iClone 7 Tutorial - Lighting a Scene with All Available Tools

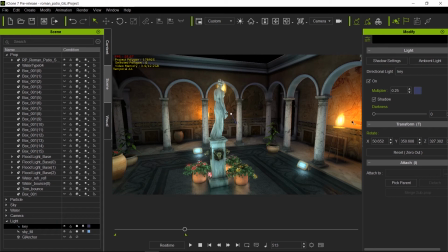1220s
So you can see the nice illumination coming from those particles there. Another thing that I use over time is, you notice that during the daytime, my floodlights are turned off.
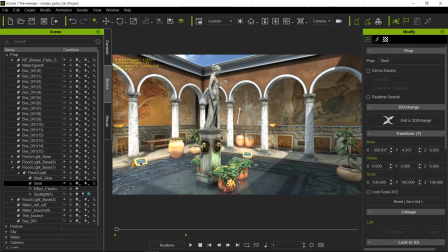1235s
So basically I animated over time my my glow intensity. So it starts off at 0 because glow allows you to create illumination when you're using GI.
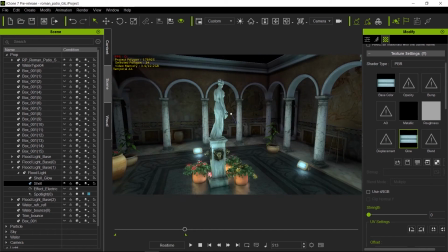1256s
And then towards the end, we crank it up over here. The glow, okay, this is not kicking in.
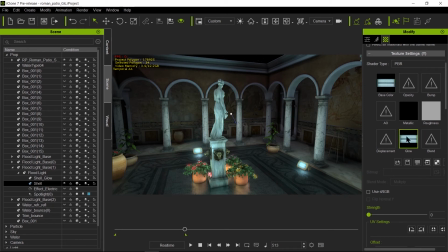1271s
Do I have that? Okay, I must have selected one that was, it was not animated over time. There we go. So I forgot to animate that particular light. That's what happened. So we start off from 0. And then towards the end, it goes all the way up to 50.
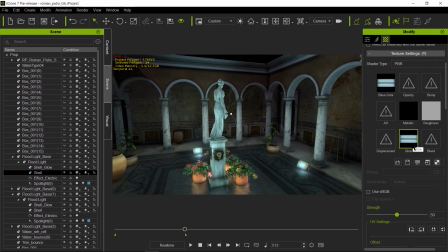1289s
So, and the reason why I use glow instead of the self-illumination, and again, this is covered in the GI basics. Self-illumination and glow both contribute to the GI solution, is because when I use self-illumination,
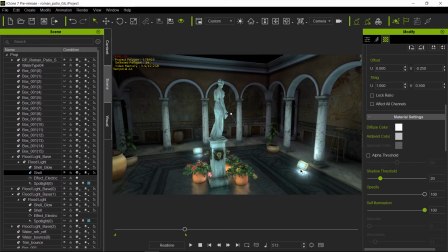1306s
it was actually lighting the back of the column, and I didn't want that because a floodlight is very directional because it has a metal casing, so the lighting would be pushing forward, and that's not something that I wanted. So I turned that off, and I just put a little bit of glow because the glow intensity,
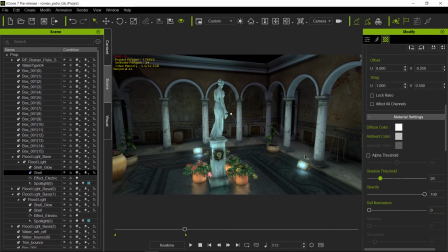1325s
no matter, even if it's cranked up, it's not as strong as self-illumination. So I wanted a little bit of that coming from the GI, but then what I did is I actually used an actual spotlight coming from the same direction as the floodlight.
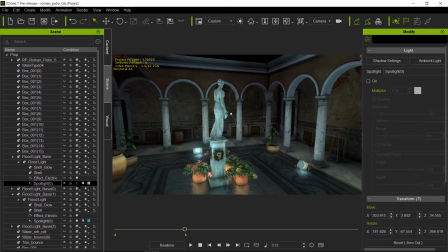1342s
So if I turn that off, you can see the light contribution right there. You can see it on the front planes of this statue. So this also, I could have used what is called a shadow caster light,
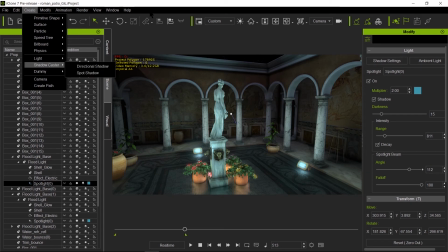1361s
which only emits shadows and no light. But in this case, I actually needed the light from the spotlight, so I actually use an actual spotlight. So just so you know, if you have light emitting surfaces,
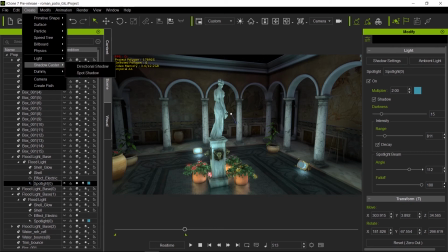1374s
you could combine it with a shadow caster light, either a directional or a spotlight, to compensate for the fact that the shadows coming from light emissive surfaces are not very accurate. So this light will allow you to give you a better accuracy on the shadows themselves.
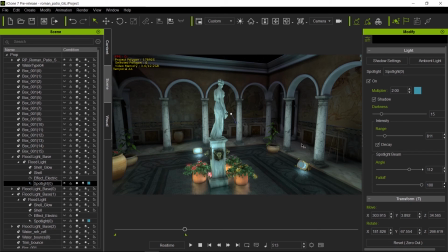1396s
So again, this is covered on the GI basics. So if you're not familiar with that, what I'm talking about, then I would definitely suggest you watch that video. So again, let's see, what else do we have here? We have the particles that are being turned on from the beginning, actually.
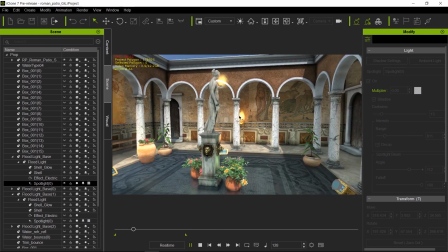1413s
So you have the particles turned on, and you can see the effect of the particles all throughout the animation.
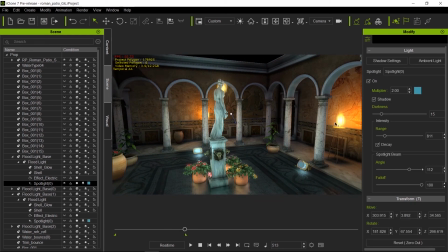1421s
But obviously during nighttime, it looks a lot better and a lot prettier, simply because it becomes a main source of illumination. Whereas doing, having a fire during the daytime, it just gets washed out by the sun, obviously, or the strong skylight.
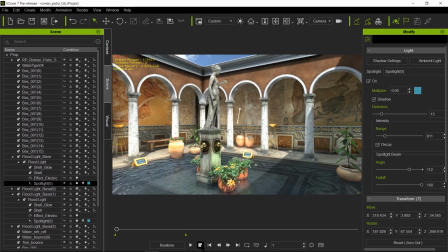1439s
So this is pretty much it regarding the lighting themselves, both directional and global illumination. Now let me cover a little bit about the global illumination parameters here.
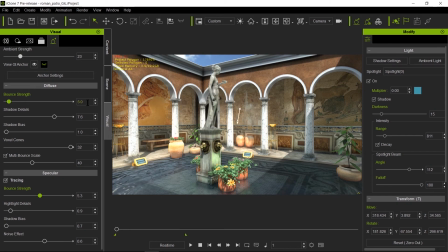1454s
Now, when you start as default, this the bounce strength starts with 1.
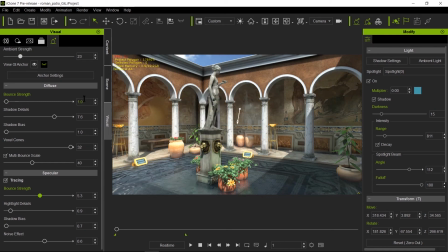1461s
Just to give you an example, this starts with 1. The shadow detail starts with 1.